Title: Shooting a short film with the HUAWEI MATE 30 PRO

There was some problem with my makeshift ND filter case thing,
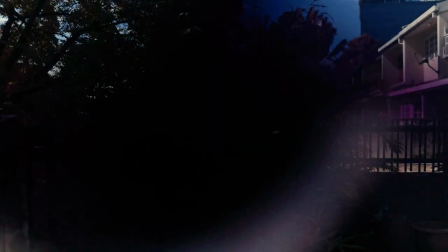because some light would reflect inside and cause a glare if we were facing direct sunlight, but apart from that, it was fine. The only time we needed to pull out big lights was in a few of the scenes indoors, but really only in one location, because that was the only place we had space to use the light.
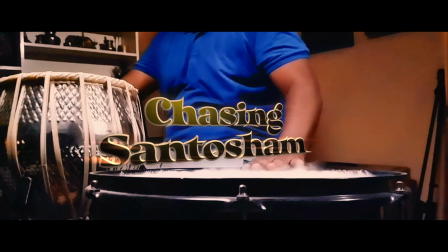The short film was called Chasing Santosham, and was about a sound engineer whose passion is to record his own music,
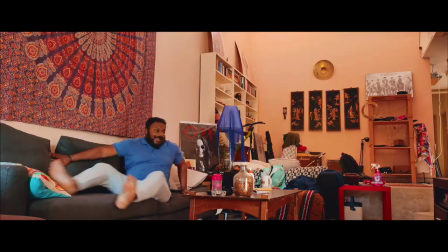but has to supplement his income with dull VO recording work, and was shot in mainly two locations and the exteriors of those locations. Now, even though I've complained quite a bit about this phone, there is a joy in shooting with such a small device. Spaces you wouldn't ordinarily shoot in and setups you wouldn't have thought possible are now yours to play with because the camera is so tiny. For example, most of the short film is told in voiceover,
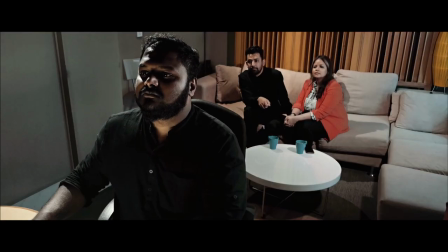but the one scene with dialogue is in a recording studio and VO booth as the main protagonist deals with the client's constant changes with the VO artist. Originally, the director Gavin thought he had booked the biggest studio in the place. Somehow, he had booked the smallest, which changed our shot strategy completely. But because we had two phones and they were tiny, we somehow managed to pull it off. The camera in the VO booth was practically against the wall, pointing up at the talent. Then, when we were shooting the clients in the studio and the protagonist as he dealt with them,
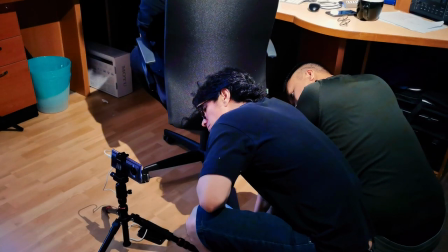I put one camera up on the speakers and the other camera was on my small tripod behind the protagonist's chair.
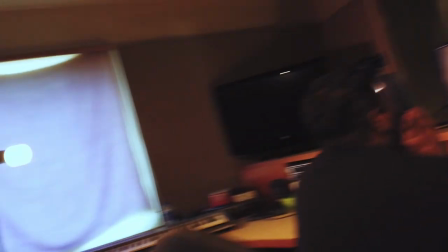There was a window with ambient daylight coming in, but all the lights in the room were tungsten.
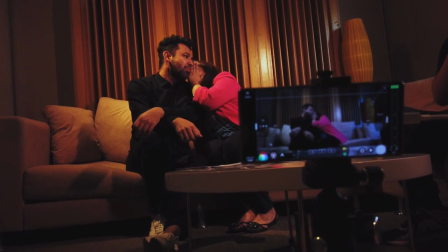So we closed up the window, aimed the bulbs on the ceiling towards the talents, and supplemented that with the Yongnuos.
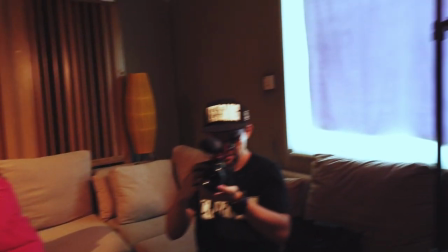I put both of the Yongnuos on one light stand using a clamp because we had very little space.
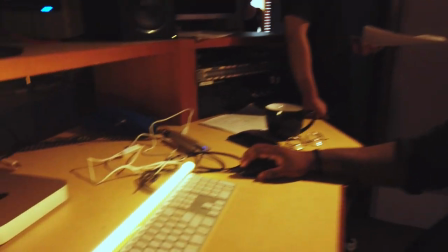Finally, I placed my LED tube light on the desk pointing up to give him some fill. With this setup, myself and the sound man couldn't even be in the room whilst rolling because it was so small, but we managed to get the scene done very quickly in a tiny room.
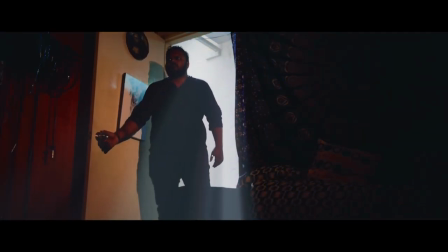The final scene in the home studio was also tricky as it was an even smaller space, so we opted to go handheld using my Ulanzi rig.
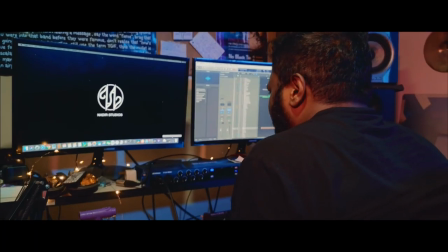I preferred this to the gimbal as I'd be able to reach over with my thumb and rack focus manually.
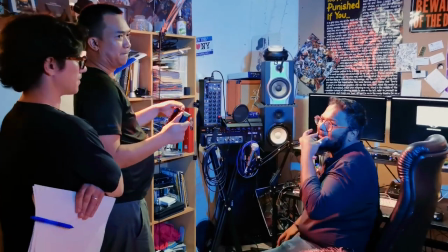To light the room, I attached my IKEA lamp on the bookshelf as an overall white light fill,
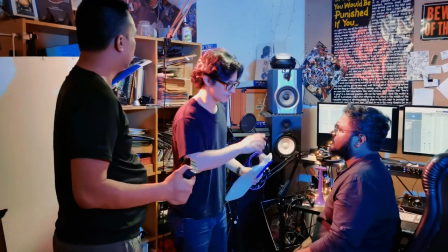then used the two Yongnuos with different color filters that came with them to add some color and saturation,
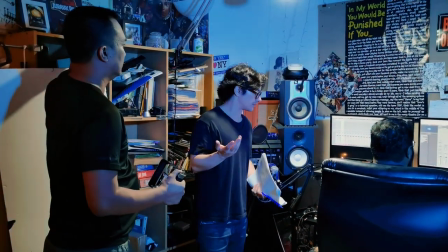and the fairy lights were spread around the desk to add a bit of pizzazz.
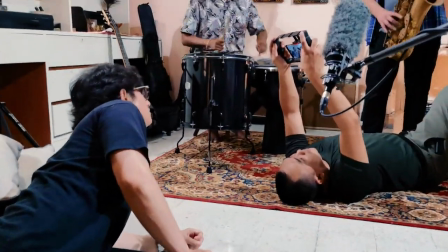I'd used the same Ulanzi rig for the scene where he's jamming with his band, and we lit that with the Godox and Aputure lights to give an overall fill.
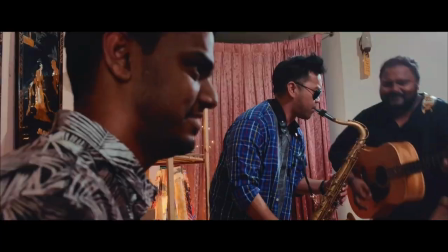There wasn't really much room to go overly creative, and we wanted things to look pretty natural during those scenes. Of course, as with any production, there were difficulties, and most of them came down to the damn phone. For some reason, the on button for the phone is very close to the center, which makes putting it on a gimbal and balancing it a bit tricky without accidentally switching off the phone. In some shots, even whilst using Filmic Pro, there would still be an auto white balance shift, and when we'd use two cameras, there'd be instances where, even with both the settings the same, the colors look different. On one shot, when we were trying to set the camera for slow motion in Filmic Pro, the app crashed, and all the settings we had locked on the phone were reset.
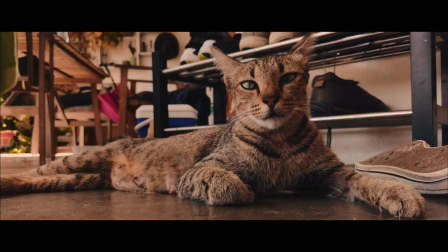The few times we used the telephoto lens, the quality and sharpness drops very noticeably. And on the one time we had to use the native camera app because we really needed that ultra-wide lens, motion jittered weirdly. In order to have the most control over the images we could have, we shot in Filmic's log mode, and I edited, colored, and sound mixed the short film in DaVinci Resolve Studio 16. And for the most part, there was plenty of room to play with the footage colors. Now, as much as I'm pleased and proud with how the short film turned out, I can't help but feel so disappointed about this phone, and I think a big part of that is the way it's marketed, as a phone for videography. Now, one could argue that the beauty settings and noise reduction and auto functions are designed for the average phone user, someone who wants to vlog and post to social media.
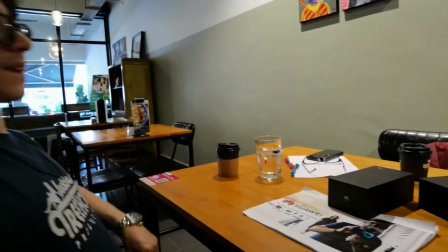Maybe so, but even if you're a vlogger, I assume you want people to move the way people move, not jittery like an old Max Headroom skit. My beloved P20 Pro was marketed as a camera for photographers, and it delivered. This does not. I don't understand why the video pro mode on the camera app doesn't give you actual manual control. In fact, I don't understand why the video mode on the camera app of any smartphone doesn't give you actual manual control. An app already exists that can do it.